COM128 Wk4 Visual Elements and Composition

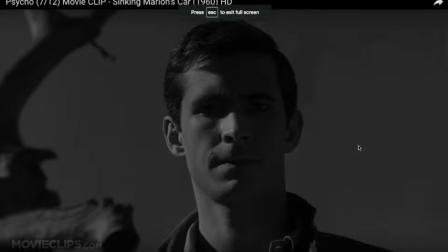10s
Okay, let's quickly go over some of the visual elements of this scene, the sinking car scene from Psycho. Again, really just about 45 seconds of the film. Okay, so this is not a depth of field shot.
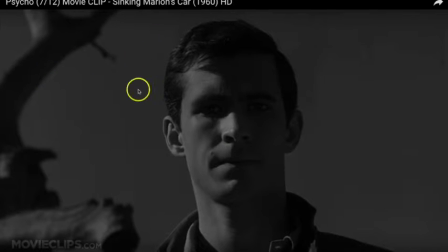25s
It's a pretty close shot. Depth of field meaning how much is actually in focus. You see this tree that actually acts as a framing element in the film, in the scene here.
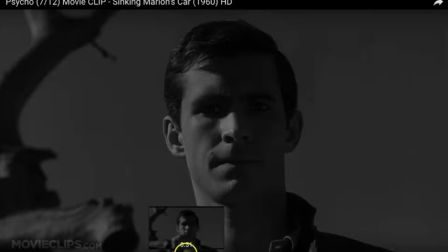40s
Not very much depth of field, so not a lot is in focus as compared to the other shot of the car.
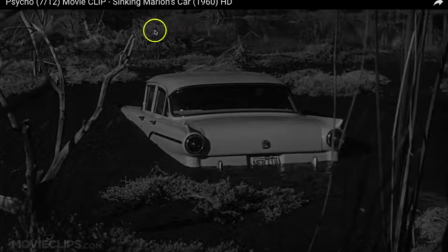46s
This has a long depth of field because everything is in focus in the background. Not the best scene really to demonstrate depth of field, but that's the difference. You can see the difference between these two shots, okay?
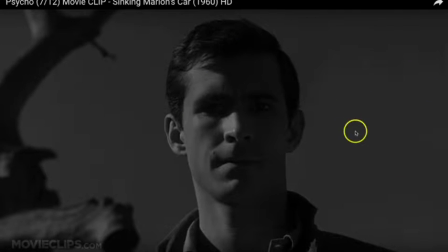59s
There's a lot of negative space here on the right, on screen right, but screen left, either the director of photography or Hitchcock himself decided to have this tree limb there that actually adds a little bit of asymmetry to the scene.
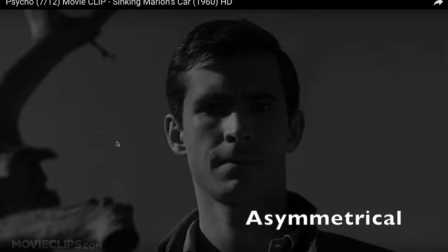76s
Okay. It's another. You can also demonstrate the rule of thirds here. Remember the rule of thirds? You generally you can divide the screen horizontally into thirds, and then also you can do it vertically.
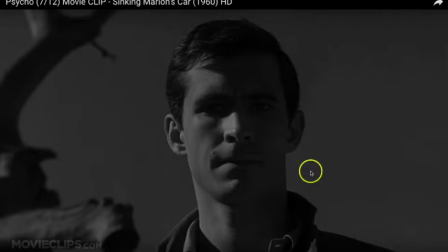90s
Okay. You want, the viewer tends to want to look into the upper third of the screen space, so that's where Hitchcock has framed, or the director of photography for Psycho has framed Norman Bates' head.
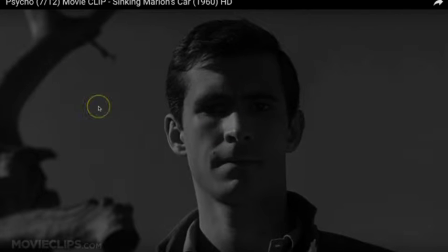105s
Very little space on top, in the middle. He's actually very front and center. They decided to do that for aesthetic reasons, to create tension, probably. All right. Again, I've already showed you that this is a point of view shot.
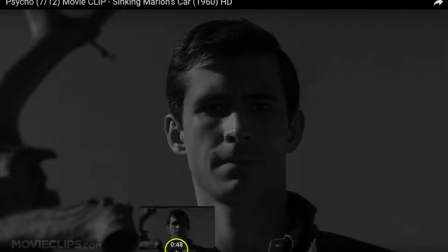118s
We already talked about that, which requires two, the establishing shot and then the point of view shot.
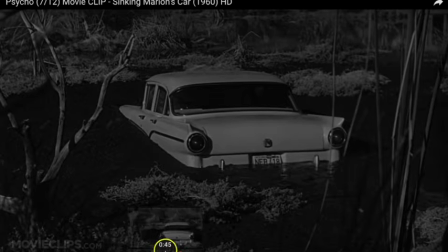126s
Okay, I think that's all we really need to say about that scene, and next we will talk about composition.
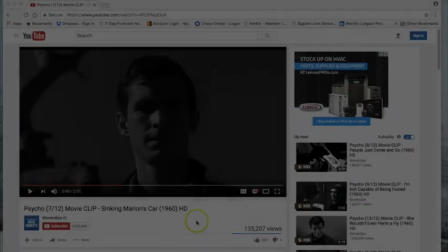135s
All right, let's quickly talk about some of the composition elements.
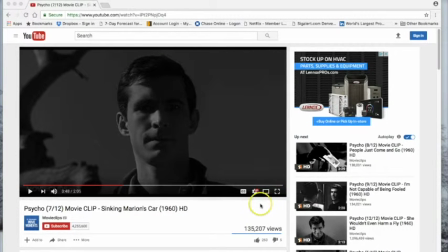140s
Now on the list for the discussion board, it makes a distinction between visual elements and composition.
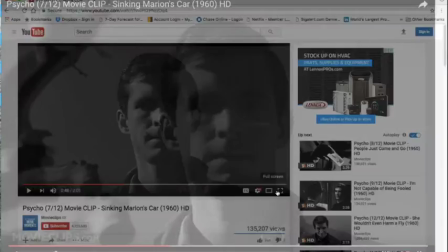145s
Sometimes there's some overlap. For instance, when we talk about open versus closed frame.
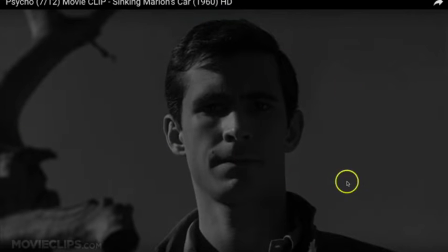151s
This is Hitchcock usually is a closed frame kind of director. The difference between open and closed frame is a little bit more advanced film theory, so you don't really have to worry too much about that. Hitchcock tends to have closed frame in terms of he's not wandering around a
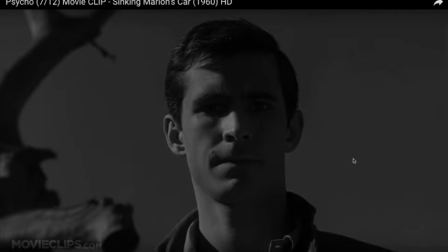166s
crowd with a camera and allowing Norman to kind of wander in and out. He tends to have very controlled imagery, very controlled shots. Okay, so it's closed frame. Framing lines. When we're talking about framing lines, and sometimes these are called vectors.
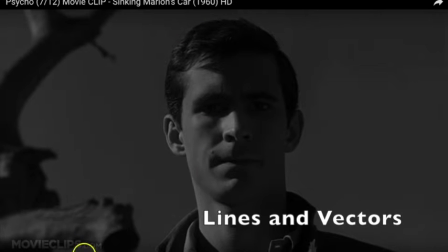185s
All right, the lines here are all pretty round. This isn't the best scene for talking about vectors and lines, although you can see how there's some line composition here on this side of the frame.
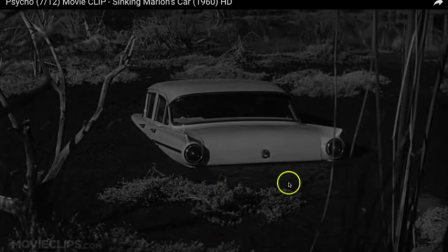199s
And it might be better to demonstrate with this shot. This shot uses framing elements of this tree. Right, these trees are sort of used to frame the shot. When we talk about lines and vectoring, think about the human eye.
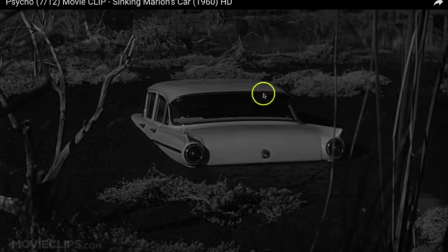214s
The human eye and the human brain, we tend to be drawn to lines, and we tend to let lines direct our vision. It's just a natural part of the human brain. And visual artists think about these things.
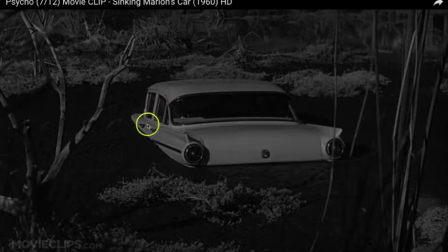227s
This isn't the best scene for that, but again, this is what we talk about, the way different lines point to different aspects of the screen. You can say that maybe this line sort of leads the eye toward the center. Okay, that's what we mean by framing lines and symmetry versus asymmetry.
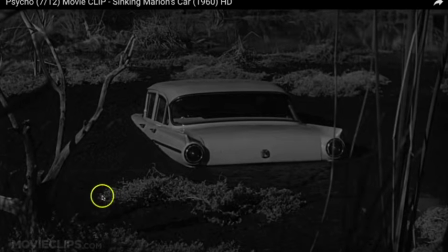246s
All right. Again, I've talked about the framing of the cars and the trees. And let's look at the angle.